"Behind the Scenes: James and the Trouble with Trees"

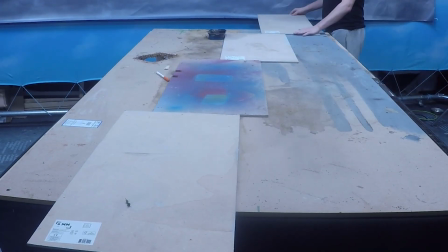1:43 Hello everyone, thank you for all of your kind feedback on the James and the Trouble with Trees recreation.
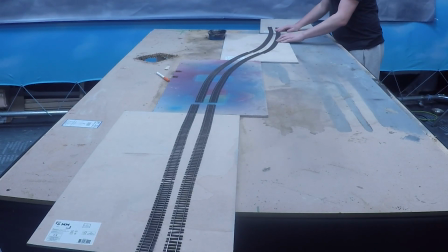1:49 It was great fun getting to work with practical rain again, and I've had plenty of practice while working on Oliver's cliffside collapse.
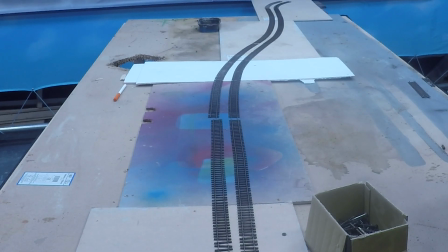1:56 For this video, I started by laying out all of the track I needed for the hillside country set. I knew I wanted to make this slightly curvy, so I used the flexi track to achieve this.
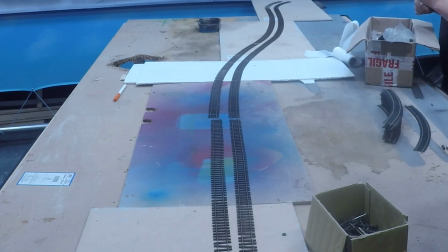2:05 I used the Pico bullhead track, which I think looks very realistic.
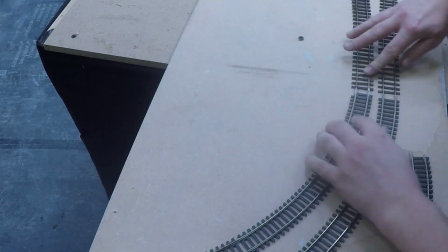2:10 At the ends of the long stretch, I used regular Hornby curved pieces to make it appear as though the tracks continue beyond.
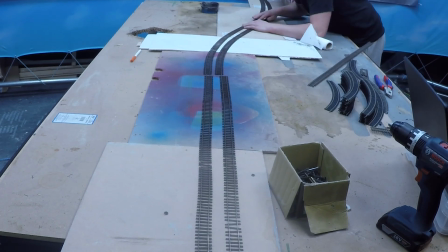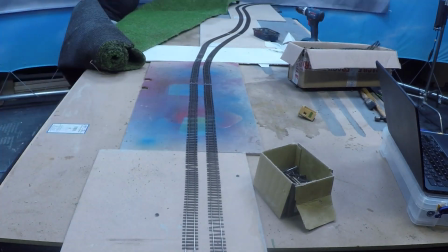2:26 I used these large artificial grass mats, which are used for gardens, as the base shape for my hills.
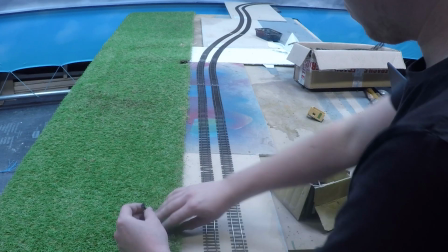2:33 I screw them in at the front to stop them from moving, and since they're so bulky, they hold their shape quite nicely.
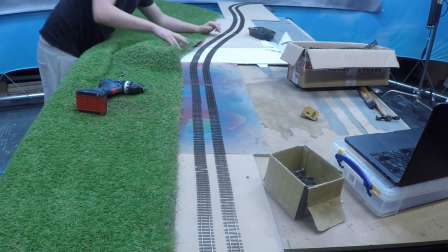2:39 I tend to not leave this grass exposed, at least especially not near the camera,
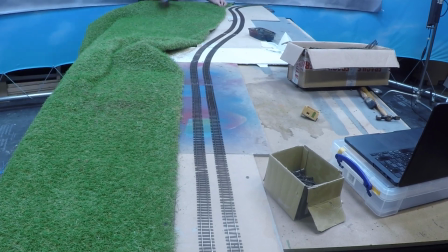2:43 as it's not very finely detailed, but since it is green, it's a great base layer just in case.
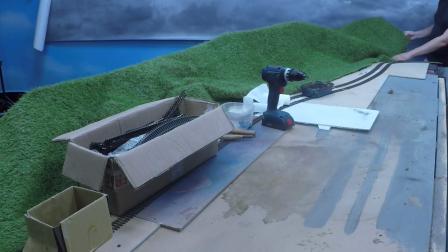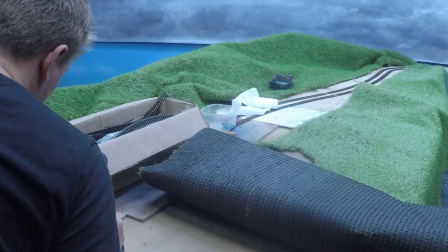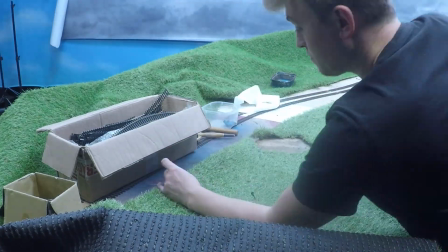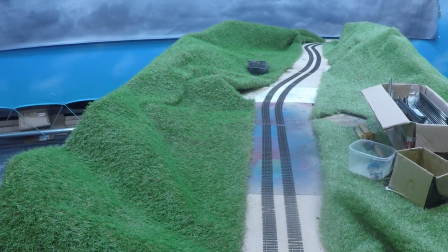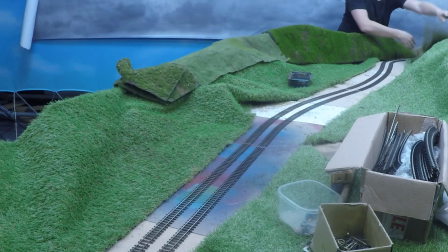3:17 I then cover these hills with more detailed grass mats, the majority of which are by a company called Mini Nature.
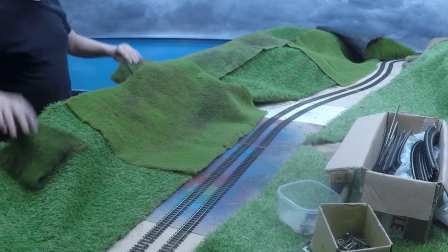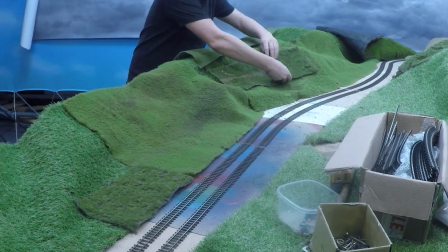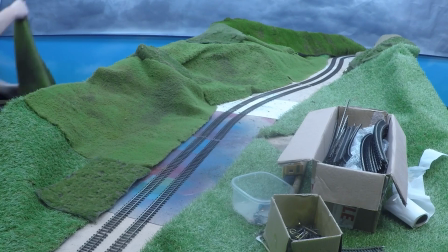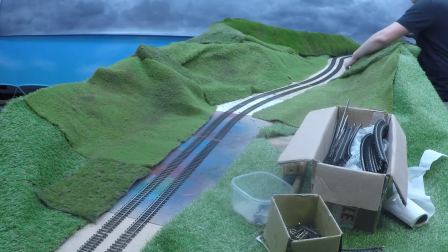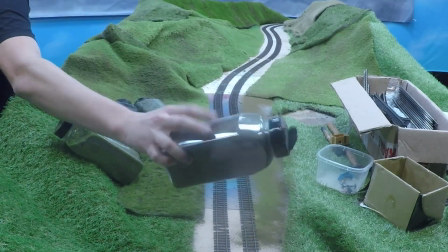3:43 I then use Woodland Scenics turf of varying thicknesses to cover the exposed wood and blend the grass mats.
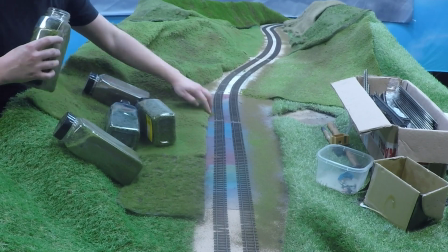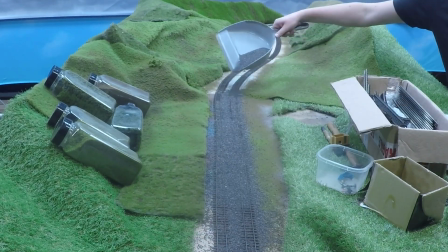3:58 I add Woodland Scenics ballast to the tracks, which has been made a slightly darker shade by blending it with black weathering powder.
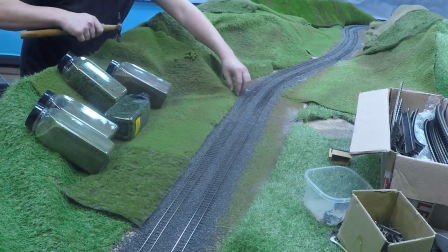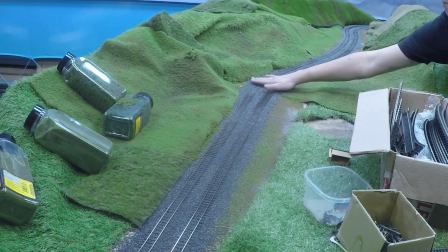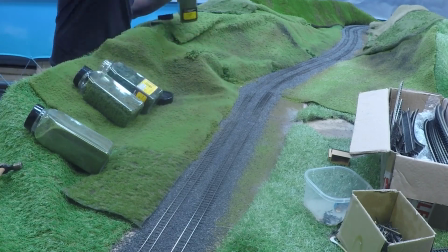4:16 I start to add more bushes to build up the scenery and map out where the falling tree will be on the set.
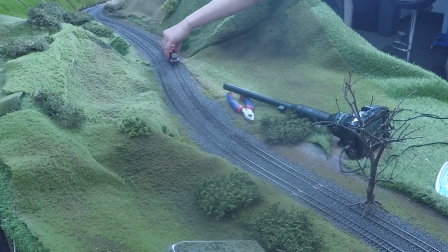4:26 To make sure the tracks are clean and working properly, I give James a little test run.
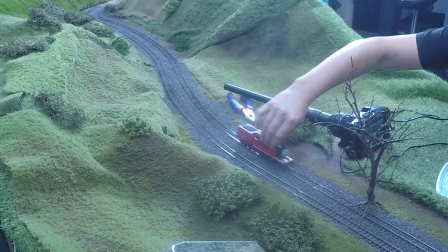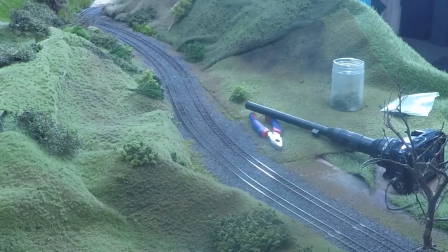4:39 Then it was time to set up for the first shot. I don't have enough scenery to cover the entire set all at once, so I set up the camera and make sure I have that specific frame covered in terms of scenery.
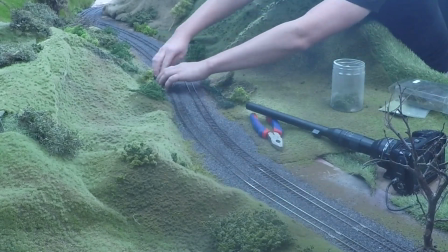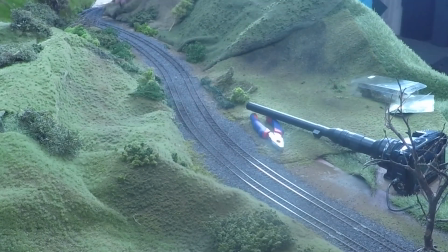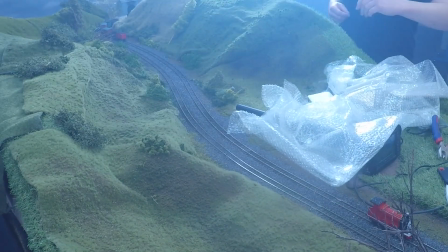5:02 As I'm using rain, I didn't want to get my camera wet, so I covered it with bubble wrap.
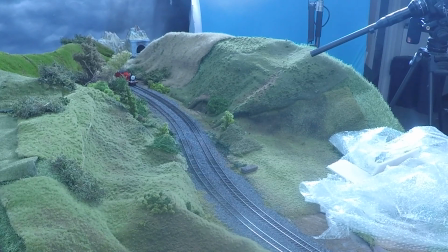5:11 I like my camera angles to be as low as possible, as though they could be filmed on a real railway,
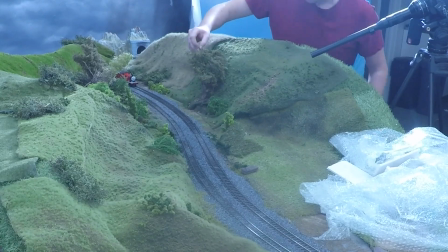5:16 so I try to avoid these higher placed shots as best I can, unless necessary to understand a story beat. For this scene, however, it could be argued they're taken from the hillside, hence the higher camera.
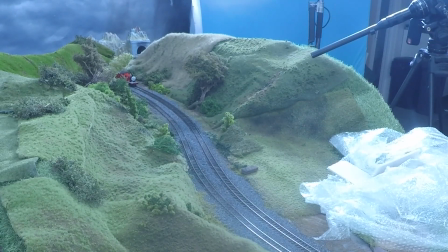5:26 I also wanted James to feel a little more vulnerable and surrounded.
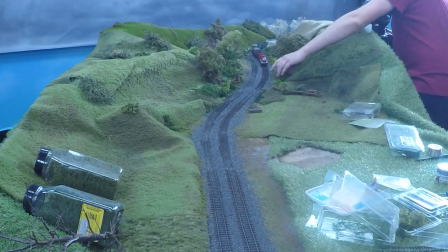5:30 I continued that closing in feeling, with the trees getting closer and more present, building up to the falling tree.